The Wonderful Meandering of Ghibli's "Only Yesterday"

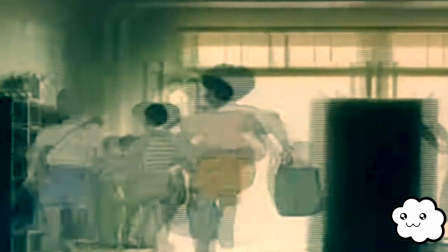250s
It seems straightforward and boring. But when you actually watch the scene, it is anything but. it.
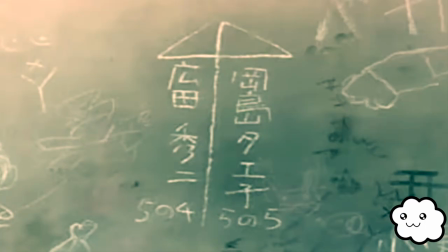258s
This scene kept me completely engaged with the film,
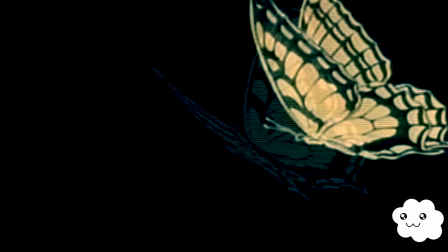261s
and the reason why happens to be one of the biggest strengths of a meandering plot,
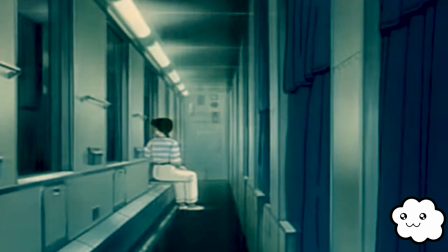267s
the creation of suspense through uncertainty.
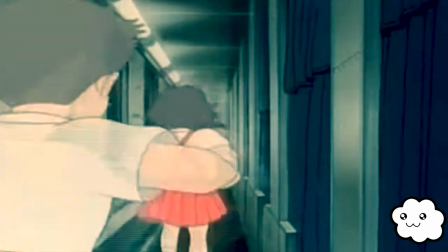271s
In a world where movies are filled with the inevitable triumphs of heroes over evil forces,
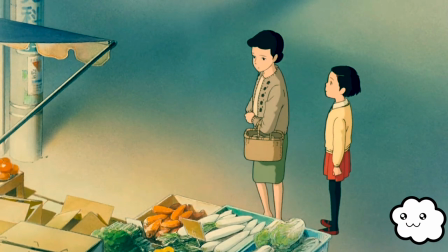278s
it is refreshing to watch a scene with no stakes. In a superhero film, if the hero loses, the world is doomed.
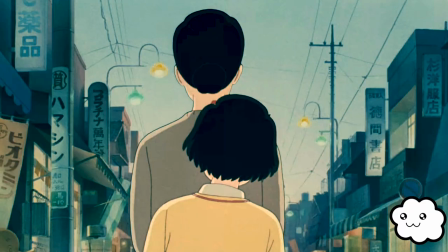286s
So they must prevail. They must win.
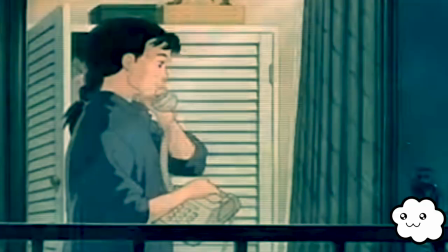290s
The stakes are too high not to, but this eliminates the suspense of the main conflict.
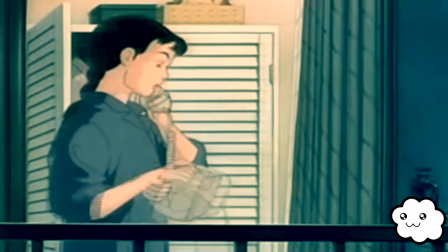297s
The hero's victory is never in doubt, only the means by which they get there.
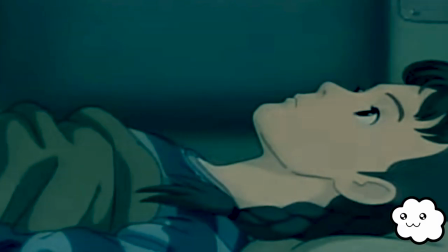302s
That is why many films are forced to have a secondary source of uncertainty to create tension and suspense.
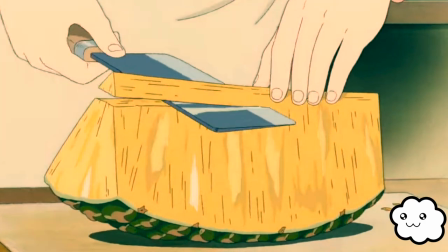310s
Take Top Gun Maverick, for example. We know the pilots will successfully complete their mission.
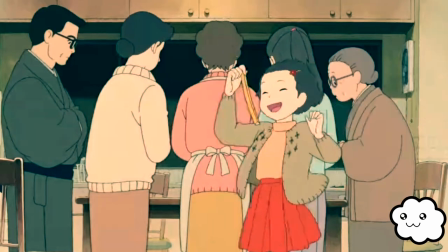316s
The real stakes are if they will all get out alive. Similarly, in Avengers Endgame, we know they will reverse Thanos' snap.
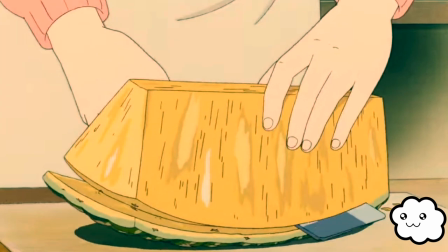325s
The suspense comes when we think about what it will cost to accomplish this goal.
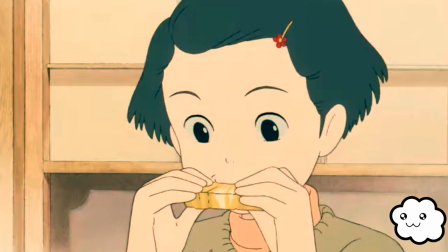331s
This is what makes the pineapple scene incredible. The stakes are so low,
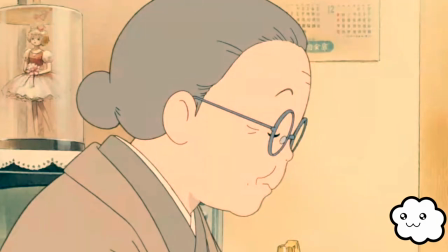336s
and the result of whether or not the family likes the pineapple are so inconsequential that literally anything can happen.
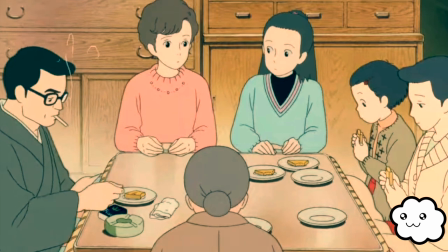344s
The scene creates suspense over the primary question, will the family like the pineapple?
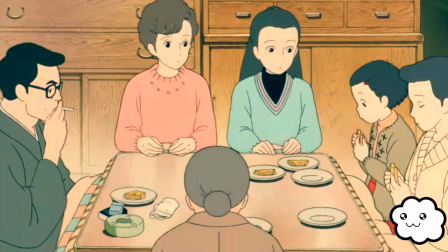352s
Watching it, I really had no idea how the scene would play out, which was exciting.
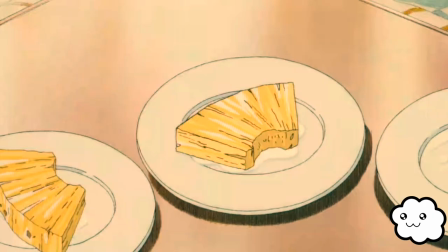358s
Especially when I'm used to watching films where I already know the end result and the only uncertainty is in how they will get there.
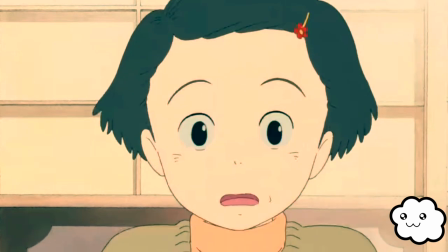368s
This scene also continues to reveal more of Taiko's character. While eating the pineapple, she doesn't necessarily seem to enjoy it.
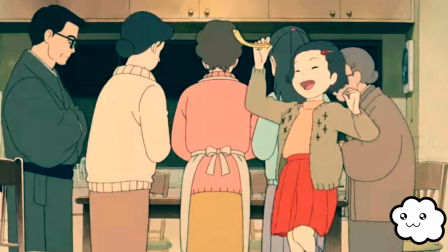377s
After being so excited by its exotic shape and sweet smell, the pineapple disappointed her and her entire family.
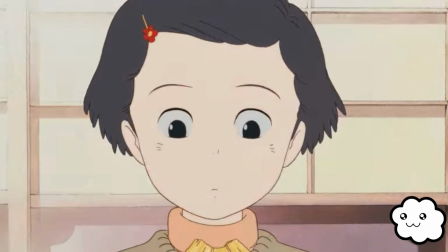386s
But she keeps eating it anyway, and when she finishes, she pauses and says that it's good.
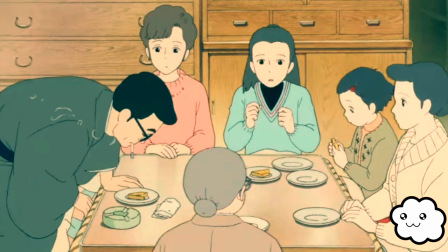394s
She then ends up eating the leftover pieces from the rest of her family.
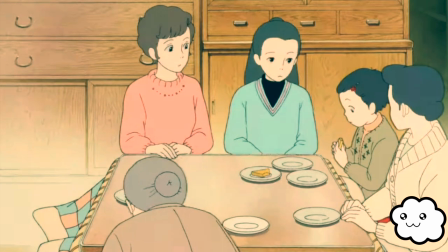400s
Here, we see one of Taeko's strengths on display. She can find joy and value in what everyone else so quickly discarded.
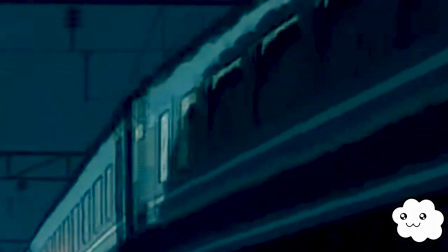409s
We see this trait continue into Taeko's adult years from the very beginning of the movie,
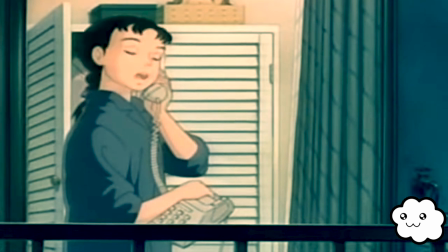414s
when Taeko explains to her boss that she is not taking a long vacation overseas,
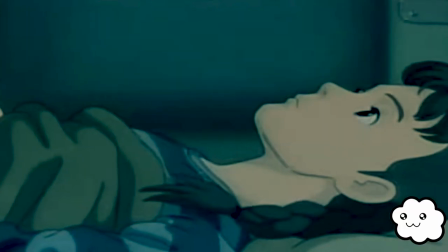420s
but is instead going to a rural village to do farm work. Certainly not a popular vacation itinerary.
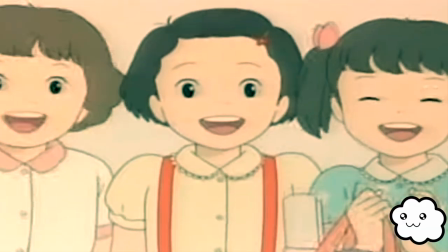430s
Once again, Taiko finds value in something that most others have quickly rejected.
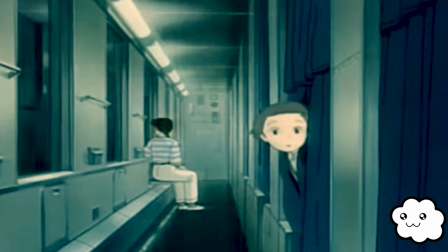437s
Being someone with uncommon interests and coming from a rural background,
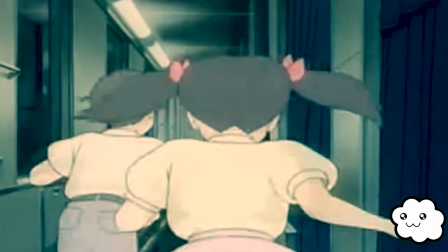442s
I found this aspect of Taiko's character relatable and even a little inspiring.
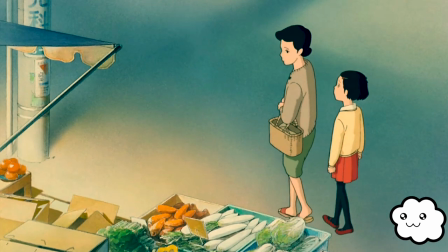448s
It motivates me to try and take a more active role in finding joy and value in the little things or the unusual things,
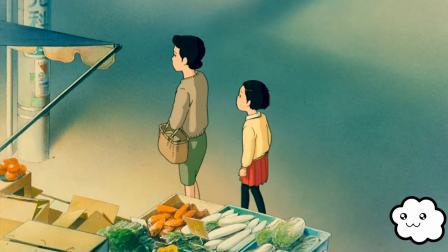456s
even if most other people wouldn't give them a second thought.
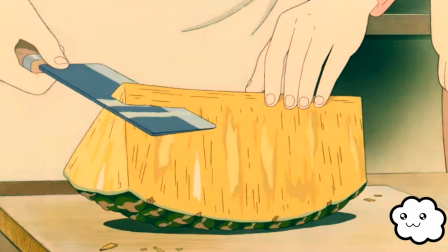460s
So, while the plot of Only Yesterday may be a little meandering, it isn't pointless, or boring.
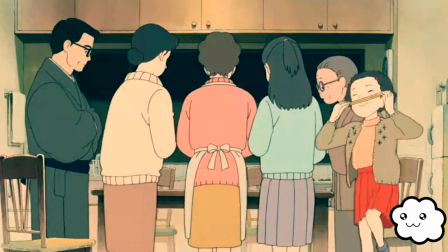469s
People are complex,
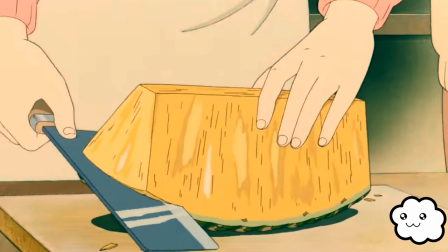471s
and our lives are not as straightforward as some Hollywood blockbuster film where we find and ultimately beat the villain of the story.
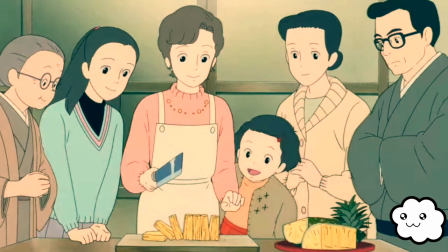479s
Our lives are meandering as well, and more often than not, our struggles come from within rather than some evil external force.
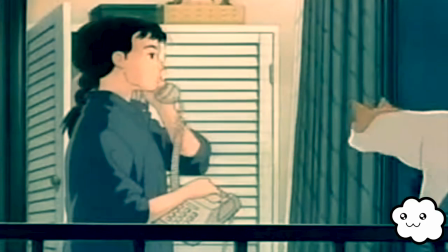488s
And only yesterday's approach manages to capture this beautifully,
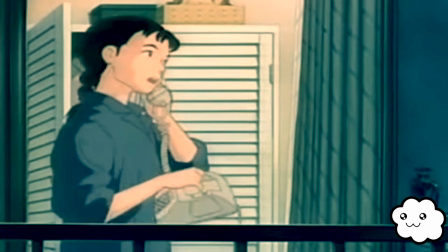494s
allowing it to connect with the viewer on a deep emotional level.